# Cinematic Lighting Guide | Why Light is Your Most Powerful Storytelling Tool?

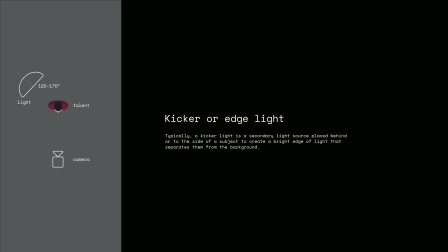A kicker light is a secondary light source placed behind or to the side of a subject to create a bright edge of light that separates them from the background.
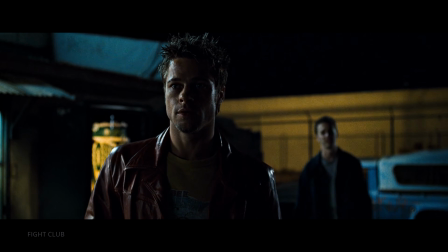It adds depth, definition, and a subtle pop to the image, making the subject stand out.
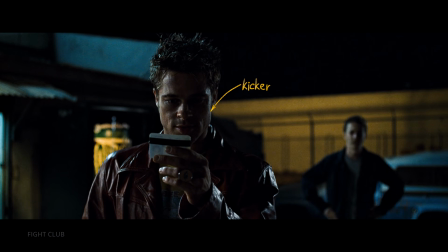Helps avoid a flat-looking image.
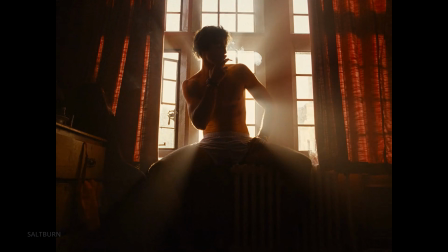A backlight is a light source placed behind the subject, typically aimed towards the camera, creating a silhouette or glowing effect around the subject.
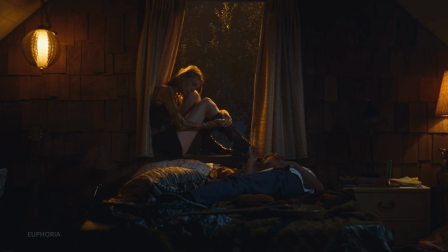It's often used to separate the subject from the background and to add depth or atmosphere to a scene.
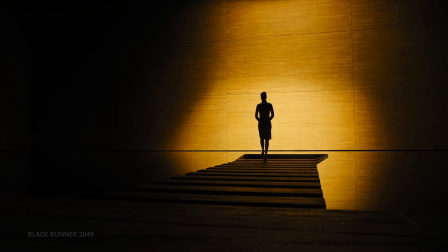Backlight can be used in a variety of ways.
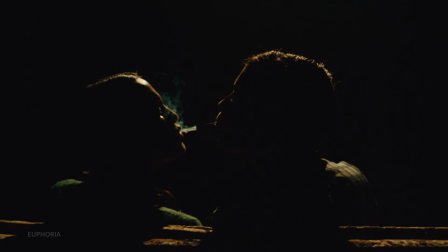It can be used alone as a rim lighting setup to create a strong edge of light around the subject, stylized image.
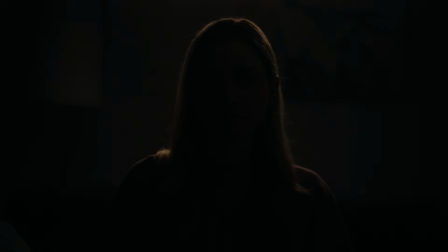They can also be used in conjunction with other lighting setups such as the traditional three-point lighting setup.
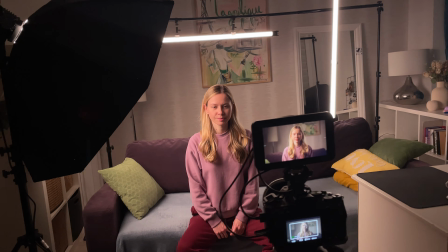When used in other lighting setups, these lights are often referred to as hair lights or halo lighting.
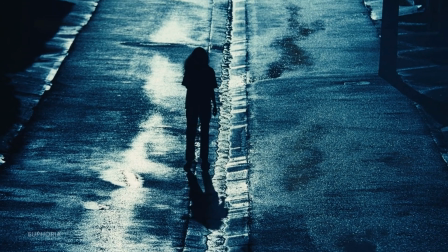Sometimes backlights are used as the main key light of a shot as well.
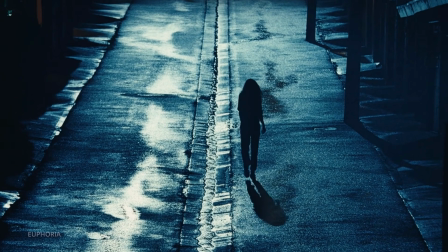This leads to a silhouette which has a very different effect than backlighting in a three-point lighting setup.
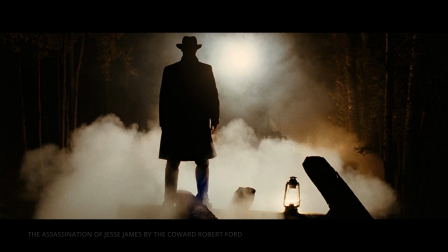This creates a sense of mystery and suspense, making it perfect for dramas and thrillers, or it can take on a more stylish vibe.
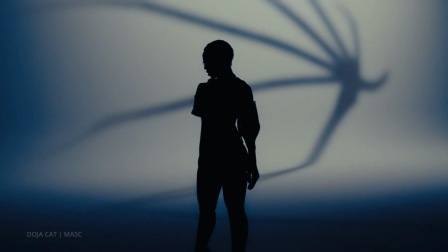It depends on the color, the music you use, and the mood you want to achieve. In cinema, like with most things, rules are often made to be bent or broken.
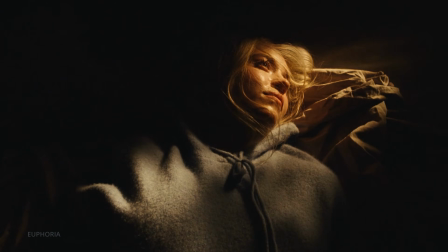These setups are just guidelines to start with. Feel free to experiment and go off the beaten path.
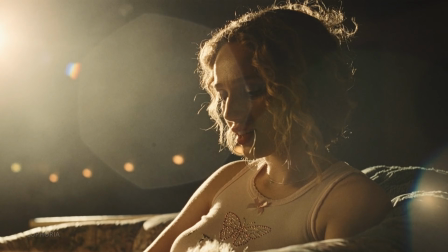It was fucking amazing.
Don't just focus on where you place the light. Play with its quality too.
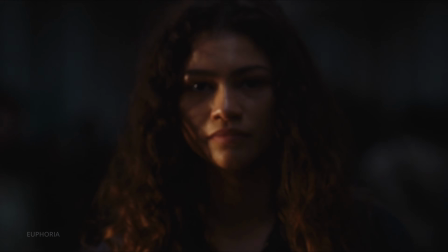Changing the intensity, color temperature, or adding gels can totally transform the look and feel of your shot.
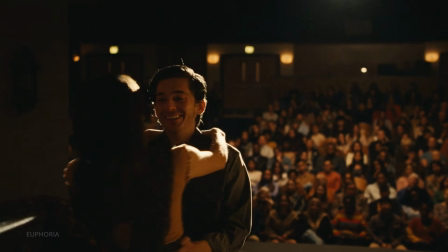Whether you're using edge light to give a character an angelic glow or to create an air of mystery, manipulate the light in a way that best supports your story.